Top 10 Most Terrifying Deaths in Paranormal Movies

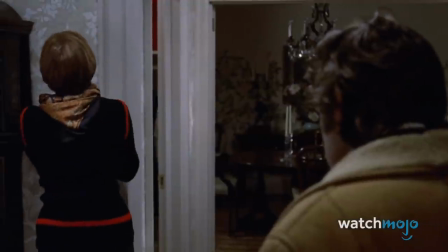495s
After killing Burt Jennings and giving Father Lancaster Marin a freaking heart attack, the demonic Pazuzu battles Damien Karras for the soul of Regan McNeil.
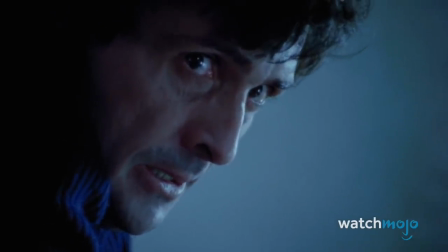509s
Having been bested at every turn, the good priest takes drastic measures by inviting the demon into his own body.
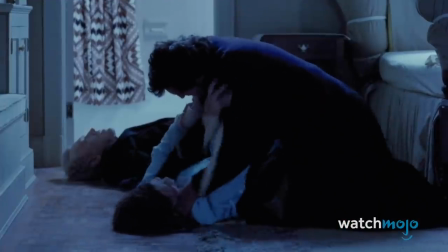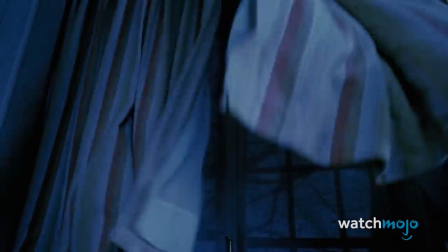522s
Unable to pass up such a tantalizing host,
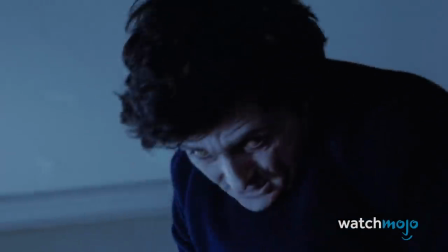524s
Pazuzu makes the jump, only for Father Karras to promptly hurl himself out the window and down a flight of stairs in a bid to kill them both.
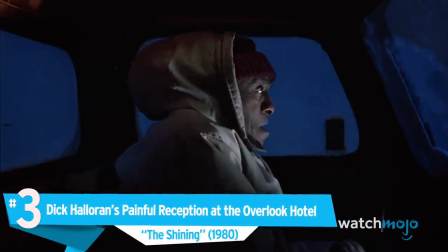532s
It's horrific and heroic. Number 3. Dick Halloran's painful reception at the Overlook Hotel, The Shining.
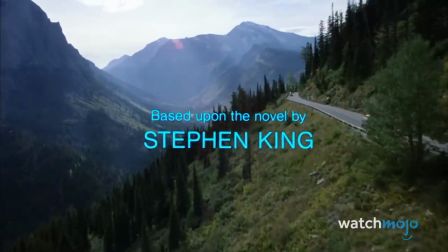539s
Is our list 40% Stephen King adaptations? Yes, it is, and we regret nothing.
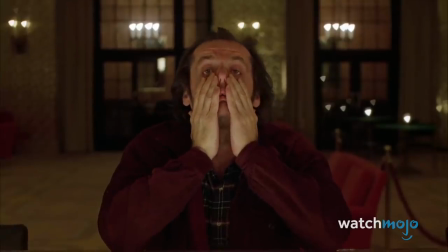545s
Though the author wasn't a fan of Stanley Kubrick's interpretation of his novel, it's now widely considered a masterpiece of horror cinema.
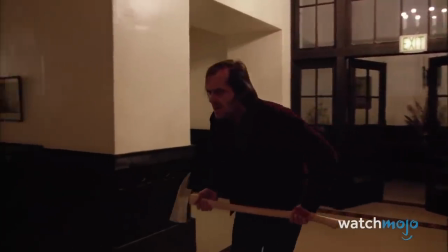555s
With his father Jack fully succumbing to the maddening supernatural influence of the Overlook Hotel, a young Danny Torrance uses his fear to connect with Dick Halloran.
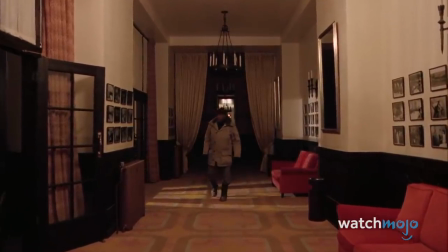564s
Unfortunately, Rather than swoop in to save the day, Halloran cuts his vacation short, only to be cut down minutes after walking into the hotel.
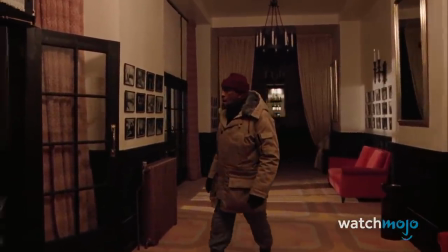572s
As the friendly telepathic cook wanders the seemingly empty halls, a sense of dread sets in.
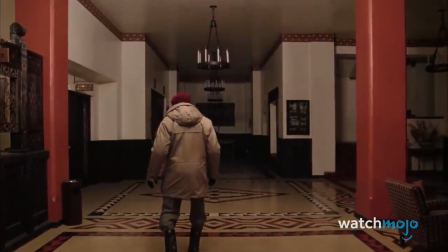580s
Then, out of nowhere, Jack attacks.
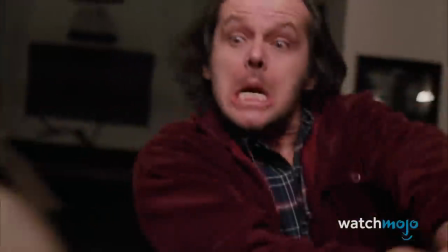584s
After such a long, slow-tracking shot, this sudden act of violence is utterly explosive.
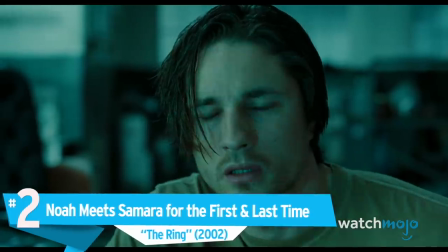590s
Number 2 Noah meets Samara for the first and last time, The Ring Yes,
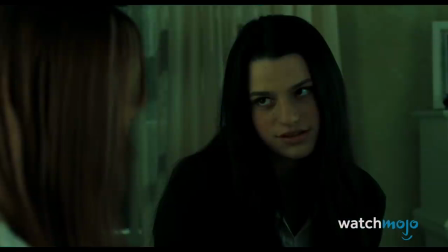596s
this scene has been endlessly parodied in the years since its release, but back in 2002, when the franchise was first unleashed upon Western audiences,
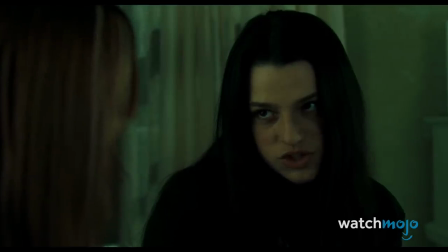604s
cinemagoers were absolutely terrified. It never could have become so popular to spoof if it hadn't first made a massive impression on the pop culture landscape.
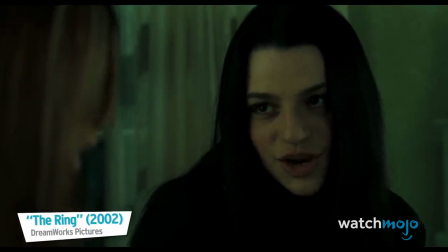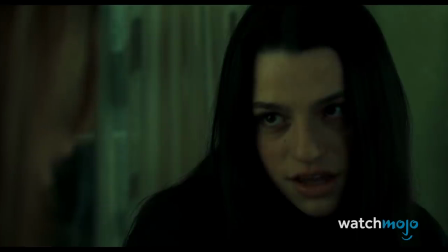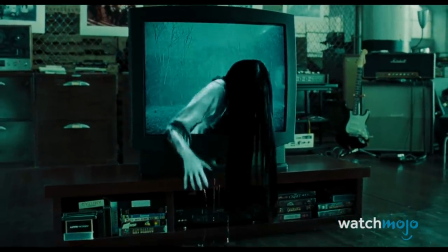622s
By this point in the film, we've already seen Samara's handiwork. And it's not a pretty sight, but witnessing her do the deed is something else entirely.
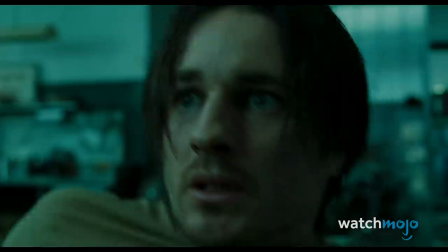631s
Like Noah, all we can do is watch on in horror as Samara adds him to her list of victims.
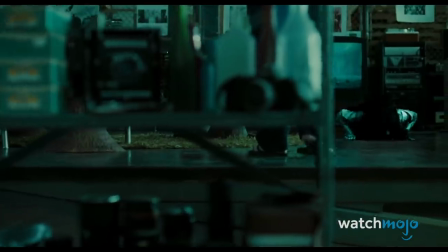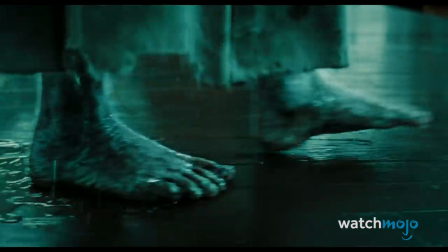643s
What makes this scene so effective is the slow building tension. There's no need for a jump scare.
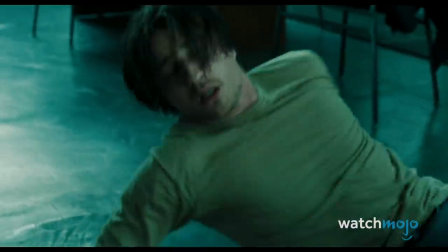648s
Samara's slow approach is plenty horrifying as is.
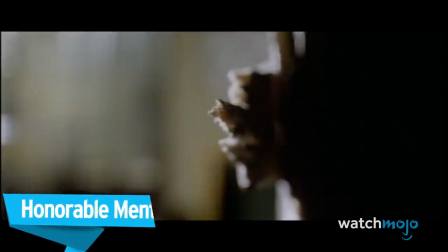656s
Before we unveil our top pick, here are a few honorable mentions. Paola's Eyeball meets Wooden Splinter, Zombie 2.
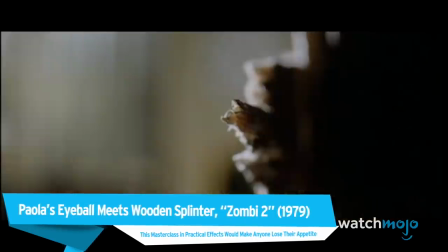663s
This masterclass in practical effects would make anyone lose their appetite.
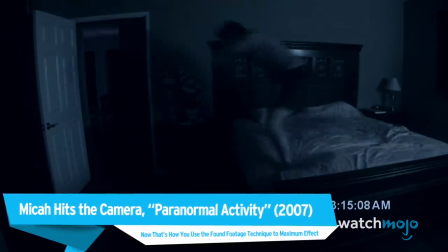671s
Mika hits the camera, Paranormal Activity. Now that's how you use the found footage technique to maximum effect.
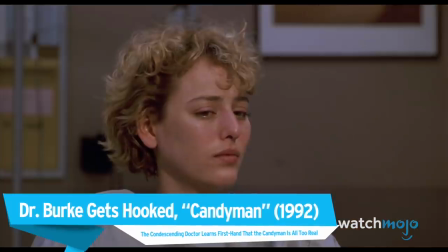681s
Dr. Burke gets hooked, Candyman. The condescending doctor learns firsthand that the Candyman is all too real.
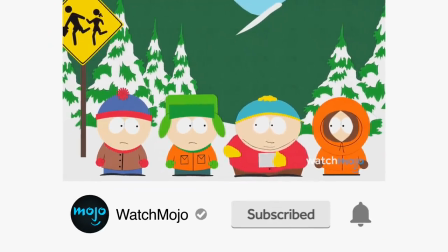692s
Before we continue, be sure to subscribe to our channel and ring the bell to get notified about our latest videos.
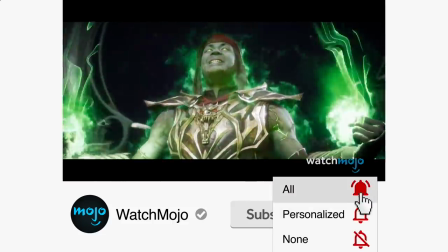698s
You have the option to be notified for occasional videos or all of them. If you're on your phone, make sure you go into your settings and switch on notifications.
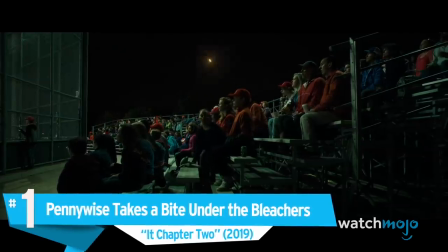708s
Number 1. Pennywise Takes a Bite Under the Bleachers. It Chapter 2.
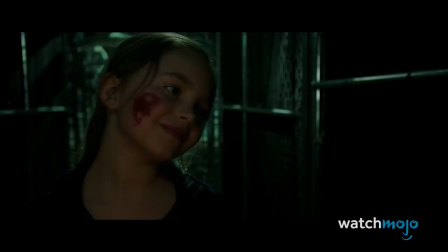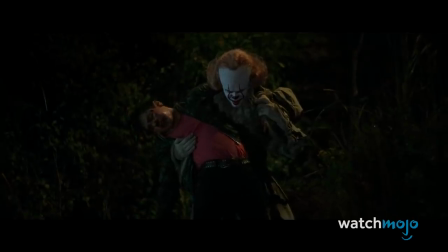722s
The titular clown from Stephen King's It has mastered the art of ending lives.
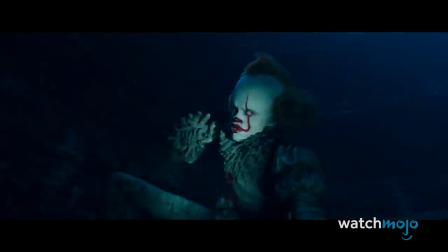727s
A cosmic being with more supernatural abilities than Bronze Age Superman,
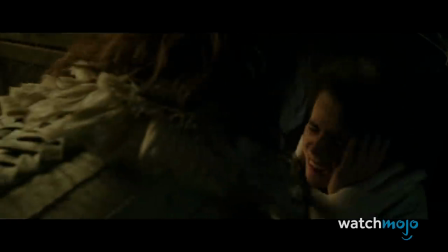732s
It isn't content to just consume his victims efficiently, he savours their fear. And that means that every meal is an opportunity to terrify the audience by extension.